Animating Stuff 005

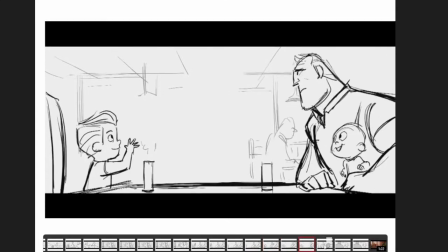[16:22]
He's up here, and then we've got that same shot,
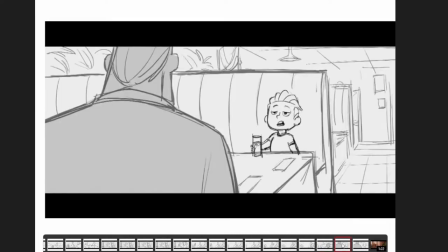[16:30]
but instead on the storyboard we go to this shot, which is, it's okay, and maybe this would have been good to see Violet walking back there if we wanted to, but that's not really important.
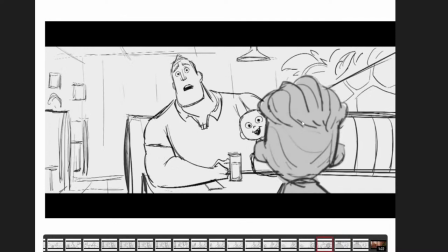[16:44]
The important shot would be this, and probably Brad Bird decided, yeah, let's stay on this, and we'll just have him rotate his head around like he did in the final shot, and we'll take out this stuff because he says something,
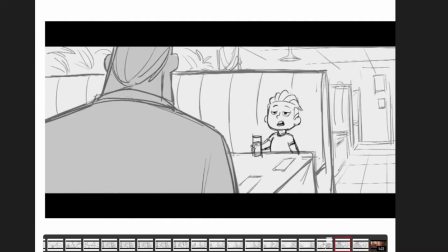[17:00]
obviously says something here, but you notice how this one's a very nicely composed shot.
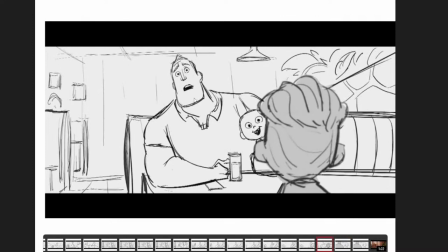[17:07]
We're kind of looking at his Mr. Incredible. We're looking down at Jack. Again, Jack's not into this part. He's over here.
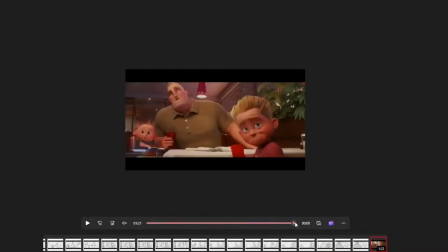[17:19]
Let me see if I can get to that one. Where is Jack? Jack. He's sitting over there in his chair over there. So we kind of look at Mr. Incredible. We got that nice light there, so your eye goes right to the brightest point.
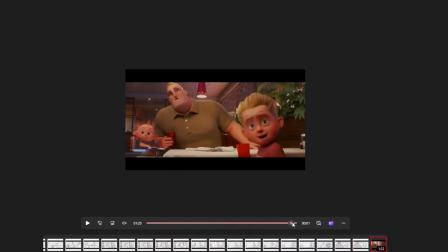[17:35]
So we can look at his expression, and I think he even says something. He says something. So we're looking at Mr. Incredible, and then when Dash turns around and says something, we kind of look at him, and we both look at everybody there to see what's happening there.
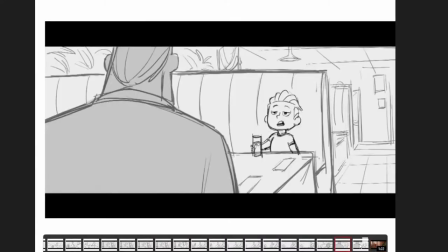[17:56]
But that's why sometimes you want to take out something like this, because it's not as powerful as the last thing you saw, which was like something like this.
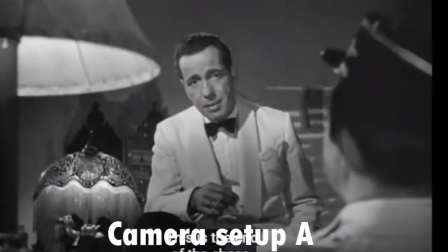[18:07]
Now here's a clip from Casablanca.
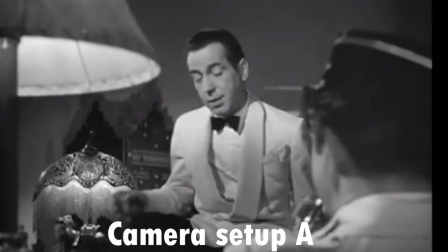[18:10]
This is camera setup A. You'll notice that Humphrey Bogart's talking to Claude Rains, who is here.
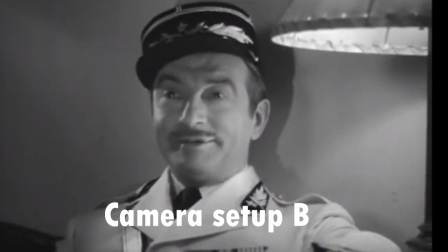[18:18]
This is camera setup B. He's sitting up against the wall with a lamp. We cut back to C, which is a closer shot, cut back to this, same shot,
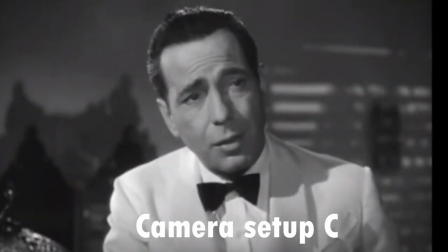[18:28]
go back to this, and now we go back to this again, and we notice there's a wall behind him.
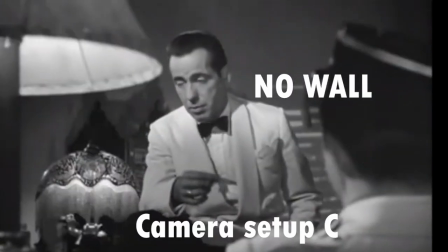[18:35]
But in this scene, the next one scene here, there is no wall. And that's a cheat, because we want to get the camera behind the actor.
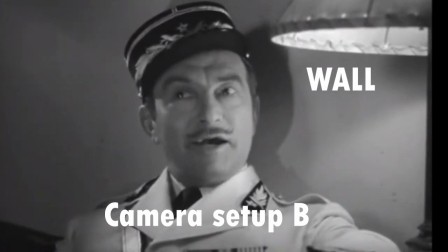[18:44]
But see, now there's the wall again. You see? So, obviously, when you watch this movie, you don't notice things like that. You're more interested in what's happening, what they're saying, things like that.
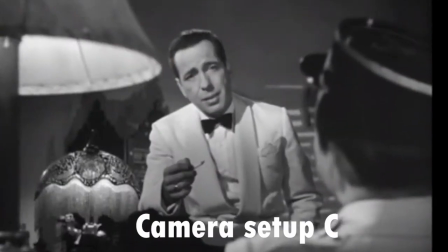[18:57]
So we go back to camera setup C. And here we go to D,
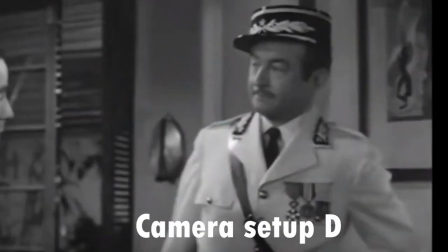[19:02]
which is the same wall, except we move the camera back a little bit, and then we continue to see.
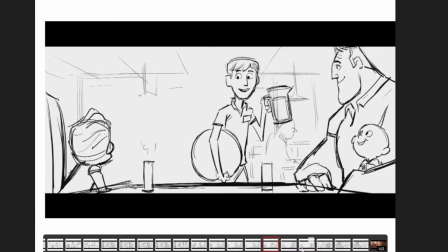[19:08]
And in this scene, this is where Dash is in the big booth with the big backing.
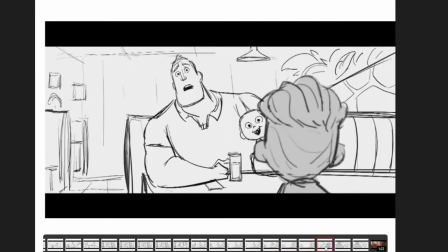[19:13]
He jumps in here, and we're here. And that's the same as Casablanca scene. There is no back booth wall. So make sure you go see The Inventor. It's coming out this Friday, September 15th. It's going to be playing for at least a couple weeks at a theater near you. There's it's being released nationwide, so you really got to find the theater. And I've left the information below on the episode.
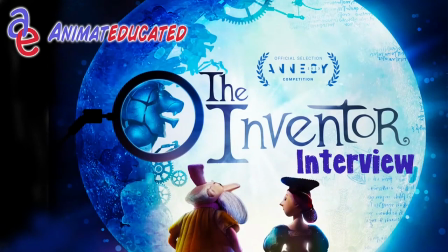[19:48]
Watch the Inventor interview, which is playing right now. Jim Capobianco's interview talking about the inventor and how he made this during COVID, and then had to deal with the writers and director strike, writer and actor strike.
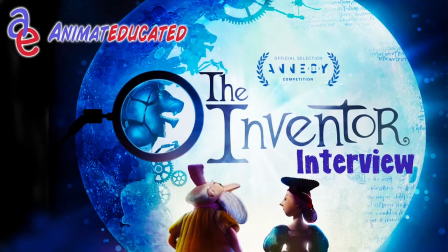[20:08]
And his actors and writer, he couldn't, they can't promote the film. They're not allowed to. So you can contact me at animatededucated at gmail.com. And and let me know if you have something that you'd like to show, or I don't know, anything.